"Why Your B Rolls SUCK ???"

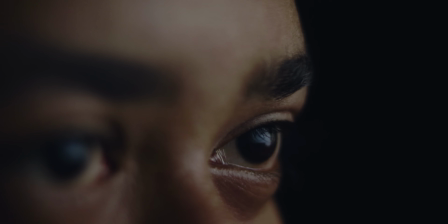(0:00)
एक दिन मैं नॉर्मल लोगों की तरह रात की 3 बजे खेल रहा था। टाइम साइड में था, इसीलिए पता नहीं चला कि चुपके से पीछे से कोई बी रोल्स में कुछ मिस्टेक्स आ गया, इसीलिए बाकी स्टोरी बाद में। ठीक ऐसा ही लगता है ऑडियंस को, अगर तुमने अपना वीडियो मस्त सोचा, मस्त लिखा, मस्त बोला, बट बी रोल्स एमेचर हो गया। अब बी रोल्स एक शानदार वीडियो प्रेजेंटेशन में उतना ही इंपॉर्टेंट है जितना लाइफ में सुकून। ना हो तो भी चलेगा, चल तो रहा है, बट व्यूअर्स की आंखों और दिल का सुकून चाहते हो तो तुम्हें पता ही है,
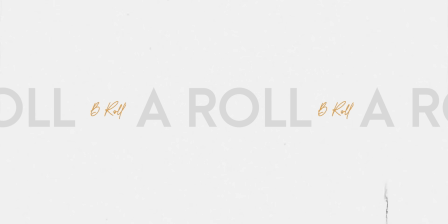(0:32)
नॉर्मल मेन ए रोल शॉट्स के बीच बीच में क्रिएटिव कुछ शॉट्स बी रोल, जो इंस्टेंटली तुम्हारे वीडियो क्वालिटी को 10 गुना इंप्रूव कर देगा अगर तुमने ठीक तरीके से इंप्लीमेंट किया,
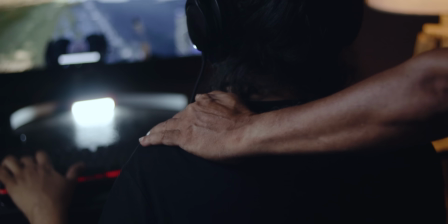(0:43)
वरना 10 गुना जैसे कुछ ना बोलना बेटर है गलत चीजें बोल देने से। और गलतियां कर करके मैंने कुछ चीजें समझा है शायद,
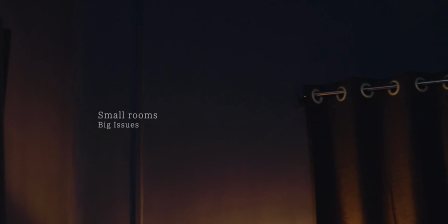(0:51)
कि इस जैसे छोटे रूम पे जहाँ पे कुछ ज्यादा वैरायटीज नहीं है, जगह भी नहीं है, तुम बाहर तो बहुत सारे खेल दिखा सकते हो,
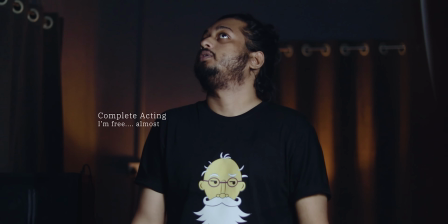(0:58)
बट तुम भी अगर somehow locked हो एक रूम में फॉर शूट, फिर तुम्हें आएगा फ्रस्ट्रेशन,
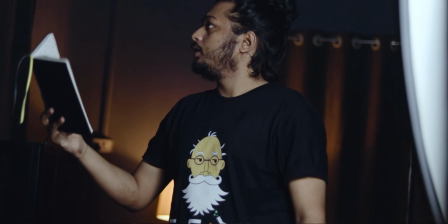(1:03)
क्योंकि ऑप्शंस नहीं है, जो चीजें तुमने सोचा था स्क्रिप्ट में वैसा नहीं मिल रहा, एंगल्स नहीं मिल रहा,
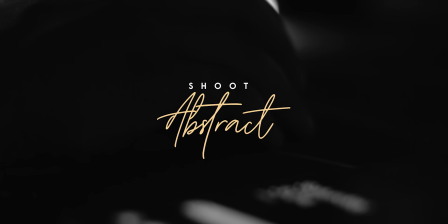(1:07)
हो नहीं रहा है, तो स्क्रिप्ट को नहीं अपने नजरिया को बदलो। मतलब मीनिंगलेस चीजें नहीं दिखाना है, मैं घर से बाहर जा रहा हूँ, इस टाइप के लाइन के लिए तुमने सोचा होगा कि तैयार होकर घर से बाहर जाने की सारे मूवमेंट्स तुम वाइड एंगल में सब कुछ दिखाओगे, बट स्पेस छोटा और नॉट सो सेक्सी होने की वजह से अगर सब कुछ दिखाओगे तो एमेचर लग सकता है।
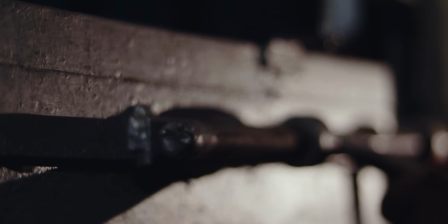(1:28)
उससे बेटर कुछ चीजें बहुत क्लोजअप्स में ले लो, कनेक्ट ऑटोमेटिक हो जाएगा। बेसिकली अगर ऑप्शंस कम और बाउंड्रीज ज्यादा है तो मूवीज की तरह सारे बैकग्राउंड्स दिखाने की जरूरत नहीं है, दे हैव सेट्स, वी हैव टेक्निकल इश्यूज।
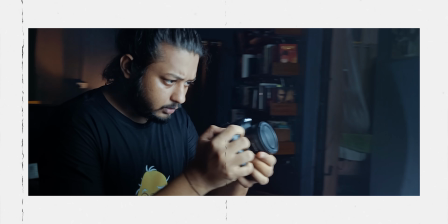(1:41)
बट सोच में बदलाव लाने की बात भी, मैं हर शूट्स में गलतियां करते आ रहा हूँ, और मेरा सबसे ज्यादा गलतियां होता है बेसिक चीजों पे, लाइक फोकस।
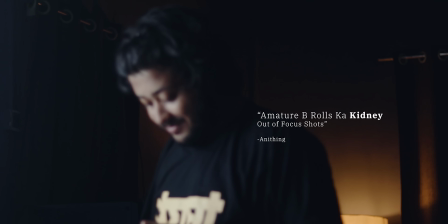(1:48)
एमेचर बी रोल्स का किडनी है आउट ऑफ फोकस शॉट्स।
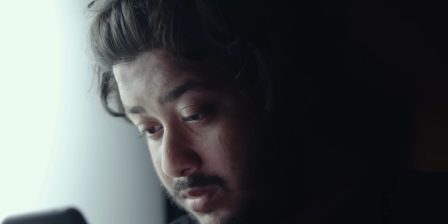(1:51)
आई नो पता होने वाली चीज है, बट बिलीव मी, अगर फ्रेम पे तुम्हारा ह्यूमन सब्जेक्ट है विद फेस और लाइटिंग सही है तो ऑलवेज यूज ऑटो फोकस।
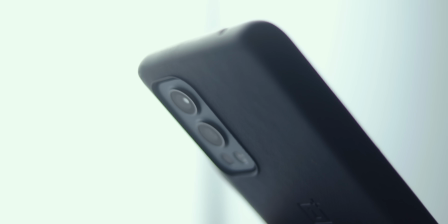(2:00)
और अगर कुछ एब्स्ट्रैक्ट चीजें दिखाना है तो तुम मैनुअल फोकस यूज कर सकते हो फॉर फोकस पूलिंग, क्योंकि तब थोड़ा बहुत फोकस चेंज होने पे भी दिक्कत नहीं आएगा। बट मेन सब्जेक्ट और ऑब्जेक्ट क्रिस्प फोकस में होना चाहिए और अंदर होना चाहिए फ्रेम की।
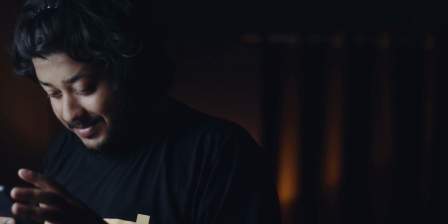(2:13)
जल्दबाजी में अगर मेन सब्जेक्ट ही फ्रेम्स की सबसे कम जगह में है तो amateur.
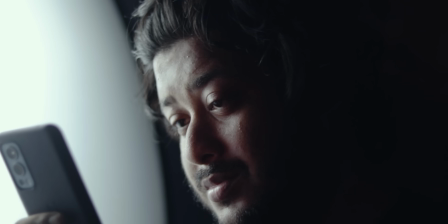(2:18)
कोई रूल्स नहीं है, बस मेन सब्जेक्ट को ना फ्रेम पे सबसे बड़ा जगा दो। ये मुश्किल सबसे ज्यादा होता है कैमरा लेके लचक दिखाने के टाइम। मूवमेंट्स का खेल जो अगर कर रहे हो तो दिमाग और फ्रेम में सब्जेक्ट को पहले फोकस करो, कौन सी मूव कर रहे हो वो बाद में। ये चीजें बहुत कॉमन सेंसेस है, इसके लिए तुम्हें प्रोफेशनल सिनेमाटोग्राफर नहीं बनना पड़ेगा। पर जो कॉमन नहीं है वो है सबके पास इमेज स्टेबलाइजेशन वाला कैमरा या लेंस होना।
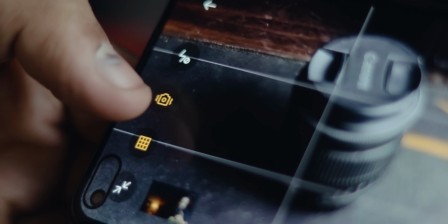(2:41)
अब इस चीज पे फोन हमारा रिलेटिव्स के बच्चों की जैसा है, एक कदम आगे, भले ही AI बेस्ड हो बट स्टेबलाइजेशन रहता ही है सारे मोबाइल्स में ऑलमोस्ट। इसीलिए DSLRs में शेक को ब्रेक करना है, बिकॉज शेकी फुटेज इज द लिवर ऑफ एमेचर बी रोल्स।
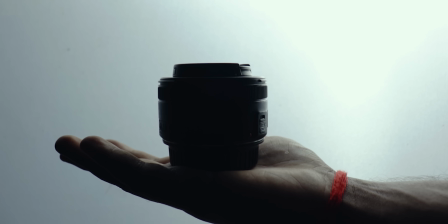(2:55)
खासकर तुम अगर मेरी तरह 50mm जैसा या फिर और भी थोड़ा लॉन्गर फोकल लेंथ यूज कर रहे हो, जिसपे कोई भी मूवमेंट्स पे शेक और भी ज्यादा होगा, जो तुम कुछ डैम इट्स याक वाले टेक्निक से थोड़ा बहुत कंट्रोल कर सकते हो,
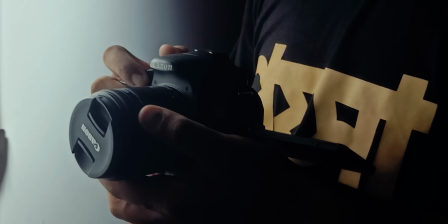(3:07)
बट मेन बेस वही है, प्रैक्टिस होल्डिंग मूवमेंट्स जितना हो सके कम।
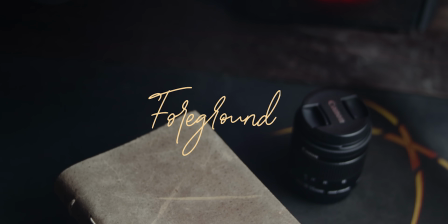(3:12)
बट फिर तो लचक नहीं आएगा ना शॉट्स में। फोरग्राउंड लेंस के सामने कुछ एलिमेंट्स ऐड कर दो, थोड़ा मूव करो लगेगा बहुत है, बट अगर बहुत है शेक्स तो हम बिना सोचे चले जाते हैं पोस्ट स्टेबलाइजेशन टेक्निक्स के पास। एडिटिंग बैडली स्टेबलाइज्ड फुटेजेस आर द लंग्स ऑफ एमेचर बी रोल्स। दिस शॉट हियर इज वे मोर प्रो देन दिस शॉट। प्रीमियर प्रो में वर्ब स्टेबलाइजर जैसा बहुत सारे एप्लीकेशन और सॉफ्टवेयर में बहुत सारे स्टेबलाइजर्स हैं जो शेक को कम कर सकता है, गायब नहीं। फुटेज अगर सेल्फ एस्टीम जैसा है तो ट्राई करो दूसरे शॉट्स लेने की, उसे एडिट में शांत मत करो, पियक्कर जैसा बिहेव करेगा।
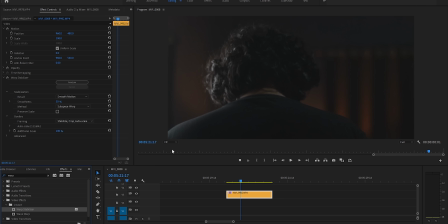(3:53)
सम नेचुरल शेक्स आर ऑलवेज गुड, बट अगर कुछ शॉट्स में वर्ब स्टेबलाइजर मारना ही है तो इंटेंसिटी को बहुत कम कर दो, जिससे ये गंदा वाला वार्पिंग इफेक्ट ना आए। लंग्स के ऊपर आता है थ्रोट।